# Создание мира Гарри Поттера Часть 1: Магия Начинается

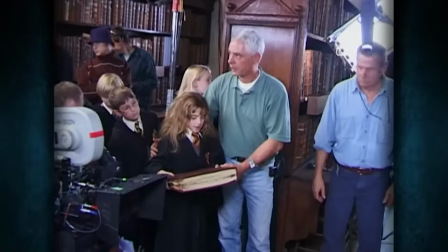24:50 Камера В. Готовы? Приготовились и начали.
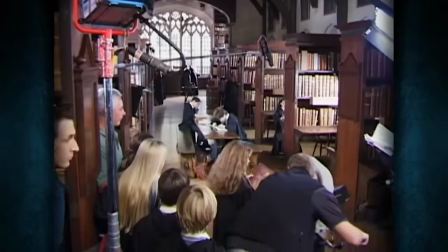24:54 Поначалу мы могли делать по 10 дублей. Если нам везло, мы добивались желаемого.
Стоп, Эмма. Что? Что я сделала?
Потом дети пошли в школу, и мы рисковали не получить желаемый материал.
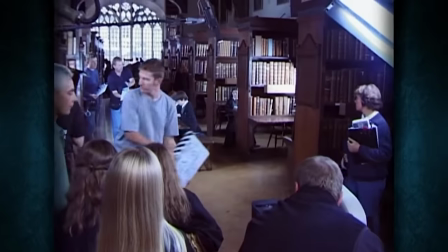25:06 Поэтому мы стали писать сразу на 3 камеры.
Камера А. Итак, ребята, вы не должны знать, что она к вам сейчас подойдет.
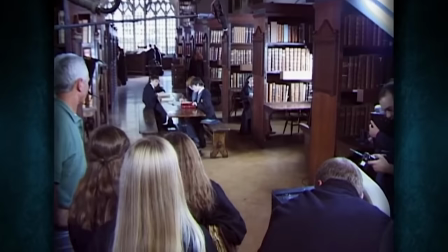25:13 Не думайте об этом. Продолжайте читать. Дэн, ты читаешь? Да.
Мне было важно, чтобы на каждом из них всегда была камера, потому что иначе, если один из них запорит дубль,
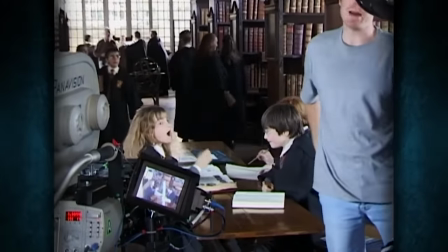25:23 не будет естественным или посмотрит в камеру, придется переснимать, даже если остальные справились хорошо.
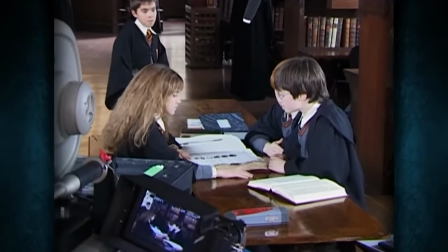25:29 Слушайте ее с интересом. Руперт, ты не должен смеяться, когда узнаешь, что Гарри потенциально может убить Снэк.
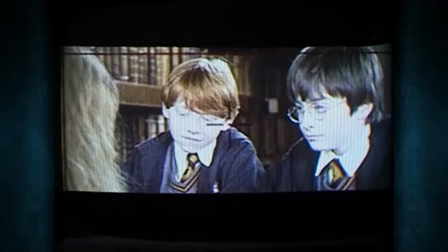25:35 И ключевую роль сыграл оператор Джон Сил. Как раз он координировал все эти камеры, потому что никто не знал, когда дети родятся эмоции, которые мне были нужны.
Создатель философского камня! Ребята, не лыбьтесь.
Так что, если вы посмотрите на первый фильм, вы увидите, что там много очень монтажных склеек.
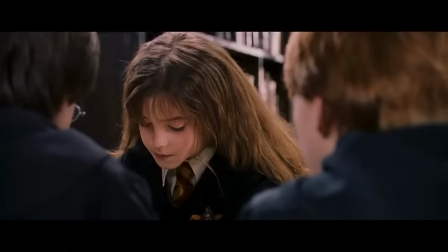25:55 Другими словами, мы постоянно клеили крупный план ребенка на крупный план другого ребенка. Мы просто не могли идеально заснять всю сцену разом. Так что метод Джона снимать тремя камерами очень сильно помог мне. Я просто брал удачные фрагменты из разных дублей, что вообще для меня нетипично.
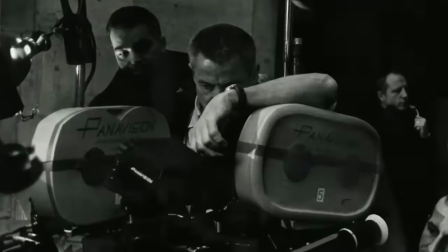26:10 Это чисто документальный стиль. Но Джон знал, как сделать это круто. Я всегда восхищался его работами.
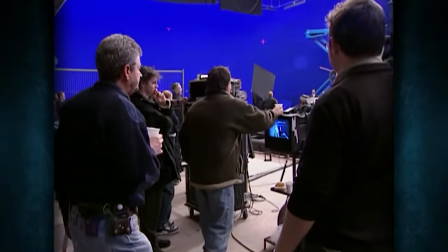26:16 И я был очень рад, что мне выпала возможность поработать с ним.
И начали!
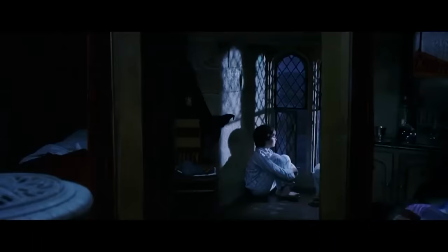26:20 Мы с Крисом сразу договорились, что в кадре надо максимально передать магическую атмосферу Хогвартса.
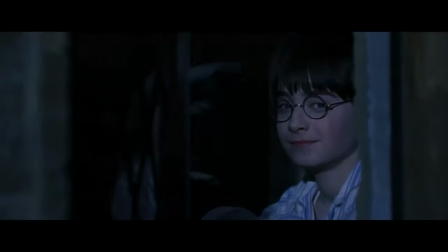26:26 Ну и, конечно же, приключения внутри него. Мы хотели драму, описанную в книгах.
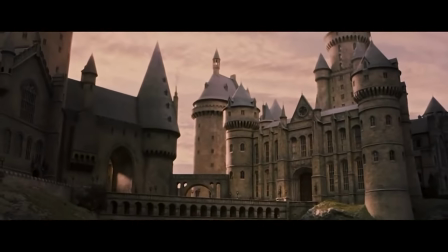26:31 Мы не хотели отходить от этого. Мы не хотели делать фильм слишком глянцевым и поверхностным.
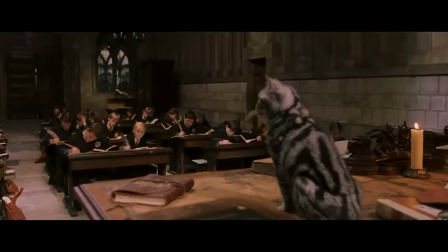26:36 Был очень тонкий баланс между созданием реалити-фильма и волшебного фильма. И надеюсь, что у нас получилось.
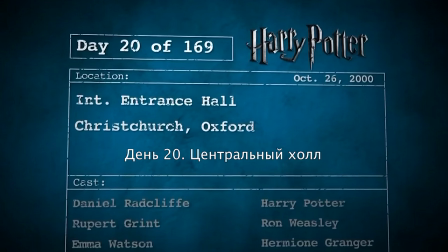26:44 Успели. Итак, ребята, я хочу, чтобы все сосредоточились на профессоре МакГонагал.
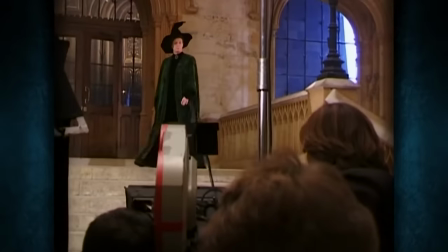26:51 Слушайте все, что она говорит.
Нам нужно было передать, что МакГонагал довольно строгая женщина, но при этом она чуткий и добросердечный человек.
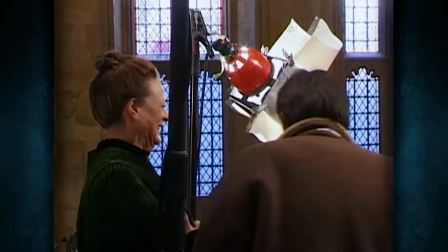26:59 И именно такой была Мэгги. Она живое воплощение МакГонагал.
Мэгги пошла.
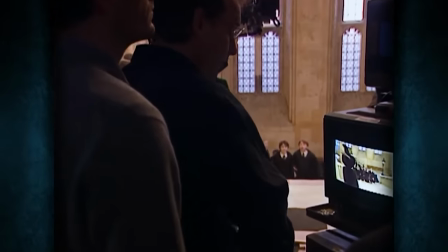27:04 Впервые она появляется, когда встречает учеников и выглядит пугающе. Она даже производит впечатление на съемочную группу, потому что она такая умная и блестящая. И дети тоже это чувствовали. С ней они были очень послушными.
Все должны смотреть на нее, трепетать перед ней.
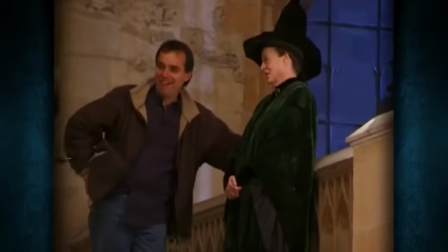27:20 Надо признаться, Мэгги привнесла в свой образ много классных идей еще на первой примерке. Она хотела быть шотландкой.
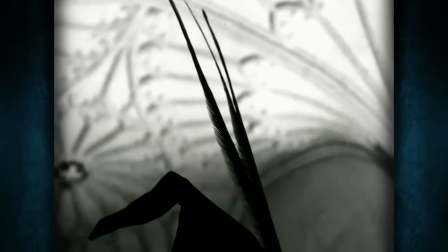27:27 У нее было шотландское имя, и за референс при создании ее шляпы мы взяли шотландский берет, который слегка заваливается в одну сторону.
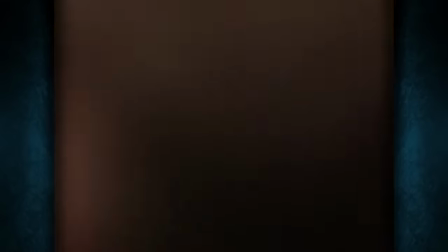27:34 И это была ее идея. Все ее идеи были отличными.
Приготовились.
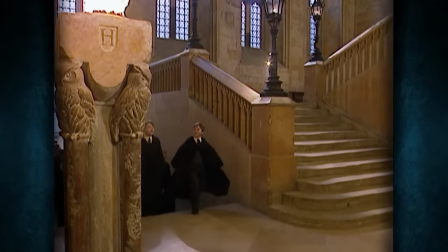27:40 Начали.
Я стремилась, чтобы дети выглядели как студенты классической британской школы-интерната.
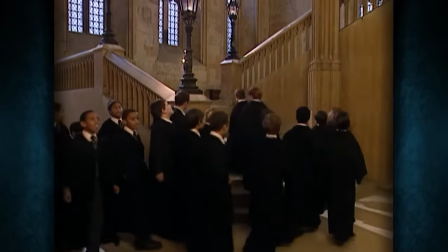27:46 Как ни странно, Роулинг сказала, что у детей не должно быть школьной формы, только мантии. В итоге мы провели смотр Рэдклиффа в обычной одежде, в мантии волшебника и школьной форме. И все выбрали форму, потому что эстетически она выглядела намного красивее.
Симус, сделай маленький шажок вправо.
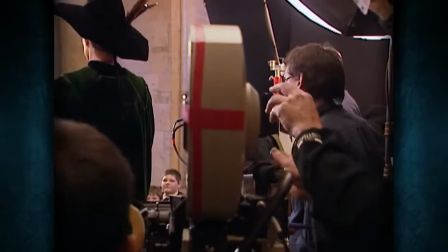28:05 Хорошо, превосходно. Офигенно. Дэн, ты меня видишь? Нет.
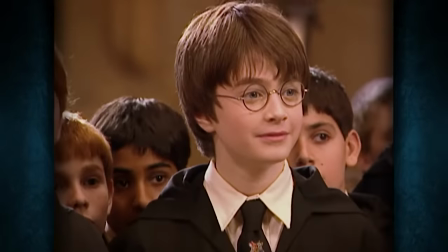28:11 Я здесь, клянусь. Я верю.
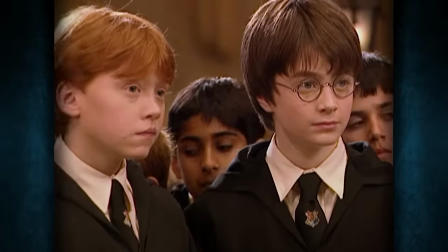28:13 Я неистово хотел выглядеть менее современным, потому что я хотел, чтобы у фильма была некая вневременная атмосфера.
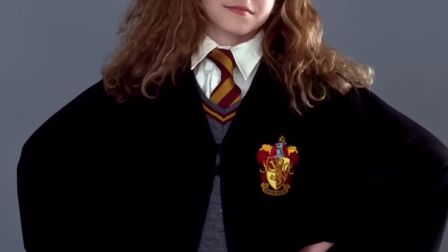28:20 И на этапе примерки я увидел этих маленьких, очаровательных, классических английских школьников, и они выглядели просто великолепно.
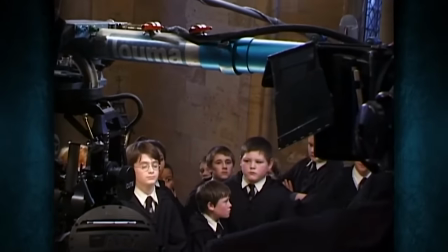28:27 Голову выше, Дэн. Все готовы? Руперт? Да! Приготовились и начали!
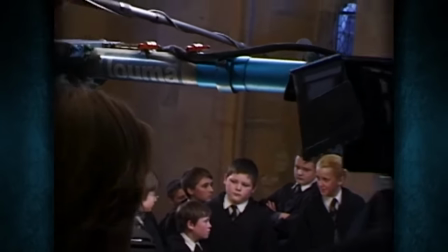28:35 Это правда? Что говорили в поезде? Сам Гарри Поттер пожаловал в Хогвартс.
На тот момент Том Фелтон был самым опытным актером, и из детей я имею в виду.
Это Крэб и Гойл, а я Малфой.
До этого я снимался в нескольких фильмах, и в «Гарри Поттере» я оказался только по совету моего агента.
До съемок вы читали книги?
Я понятия не имел, куда иду.